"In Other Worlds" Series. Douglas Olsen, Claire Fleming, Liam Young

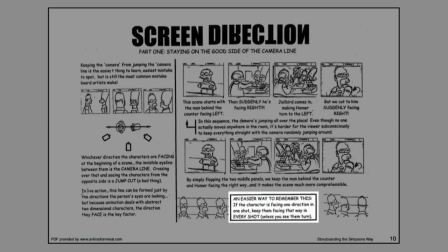29:01 So what started to happen with Rick being in the plant is I realized we could maybe have Jaguar kind of switching screen direction
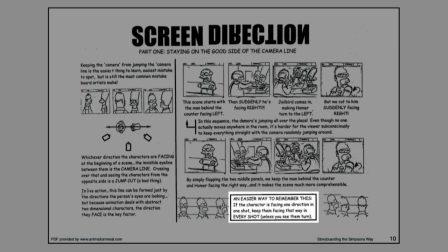29:14 to maybe almost feel like he's encircling Rick, like he's kind of getting up and getting closer to Rick.
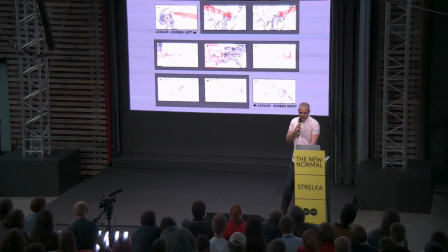29:22 I think I had mentioned him wanting to play with Jaguar as a bit more of a giant.
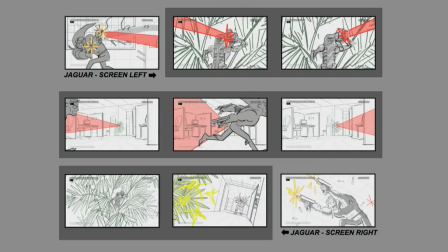29:28 And so you can see at the top of the scene, Jaguar is to the left of the screen. Rick's trying to fire at him. Suddenly he's behind him, if you follow this down to the bottom.
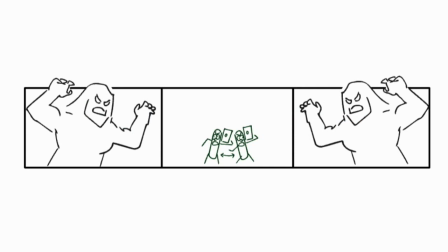29:40 And now he's on the right. And it's making Rick feel a bit surrounded.
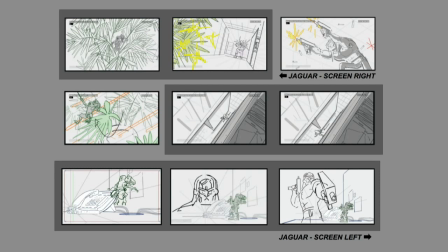29:47 Just back to that. Take that in. And that continues, that trend. Suddenly, you know, Jaguar sneaks up behind him, and he's on the other side again. It almost, you know, and suddenly Jaguar is right in Rick's face, up in the threat significantly. Like, suddenly, Jaguar is the thing, something to be feared. Rick is now in a pickle. That's what I was going to say there. Another thing that I kind of uncovered around this time was something that I call the slash rule.
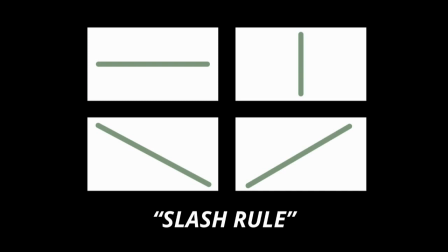30:19 And this really comes in handy when you're doing any kind of dynamic storyboards, any kind of action sequence.
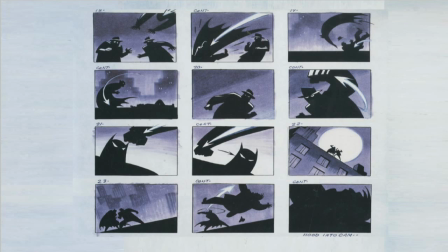30:26 This is a quick example from Batman the Animated Series, if anyone's familiar with it, that really shows it well.
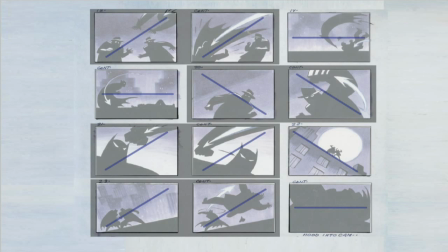30:33 A lot of these shots, basically what the slash rule is, you can have,
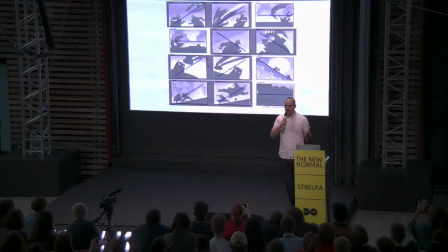30:37 there's a general thrust to a lot of these actions, to any shot. And that thrust is either a vertical thrust, a vertical thrust, a horizontal thrust, a diagonal thrust, or the opposite diagonal thrust. And the rule is that you never want to have two of those in a row.
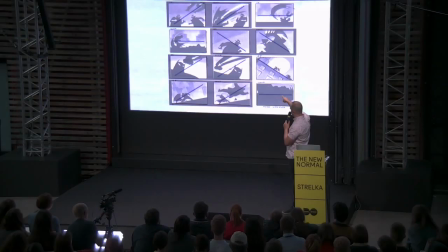30:58 So you can see in this Batman sequence, you got, these shots are kind of separated by gray boxes. You have a slash, you have a horizontal slash, another diagonal slash, the opposite diagonal slash, opposite again, opposite again, flat.
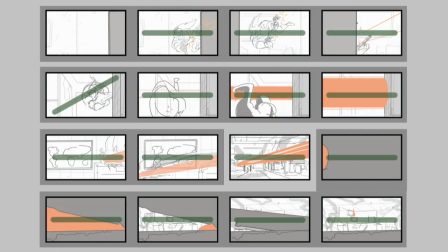31:14 But if you looked at my very first scene, it's almost all horizontal. It's just like, wow, boring. You know, not really taking any kind of like dynamic opportunities into account.
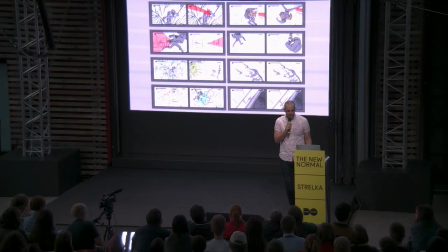31:27 So as this new shot, as this new version was coming together, I really kind of made an effort to figure out ways to kind of incorporate that logic. And another basic storytelling method, I call it the hero's ladder, I think technically is called the Fichtian curve.
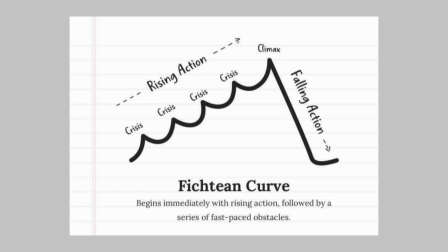31:49 And, you know, I'm sure a lot of you have seen three act structure charts for how a story goes. It starts here, it comes up to a climax and then falls to back down. That is echoed in these smaller scenes.
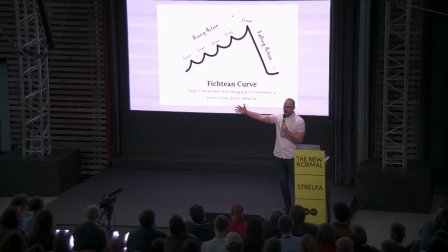32:02 You want to repeat that as a way to kind of move a story forward because a bigger story has an arc like that, but also each individual scene has its own arc because that's the reason you're watching the scene. It's the reason you're watching the story.
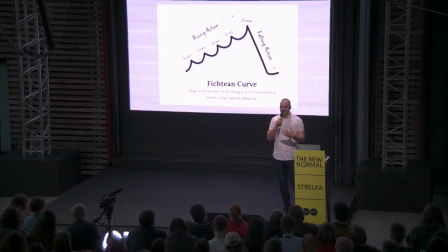32:16 You want that information to kind of peak at a certain point. And the reason it's called a ladder or sometimes a staircase is as the character is trying to reach, a character or a protagonist can be facing a crisis, win that crisis, and then be facing another crisis and lose. And then that method repeats itself, and the drama kind of picks up at each step until ultimately you have a victory or a defeat or, in the case of this episode, a stalemate.
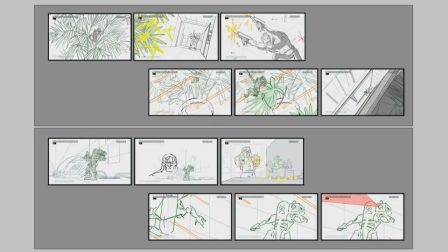32:48 So, you know, for example, Rick is in hiding. Jaguar sneaks up on him. Rick escapes.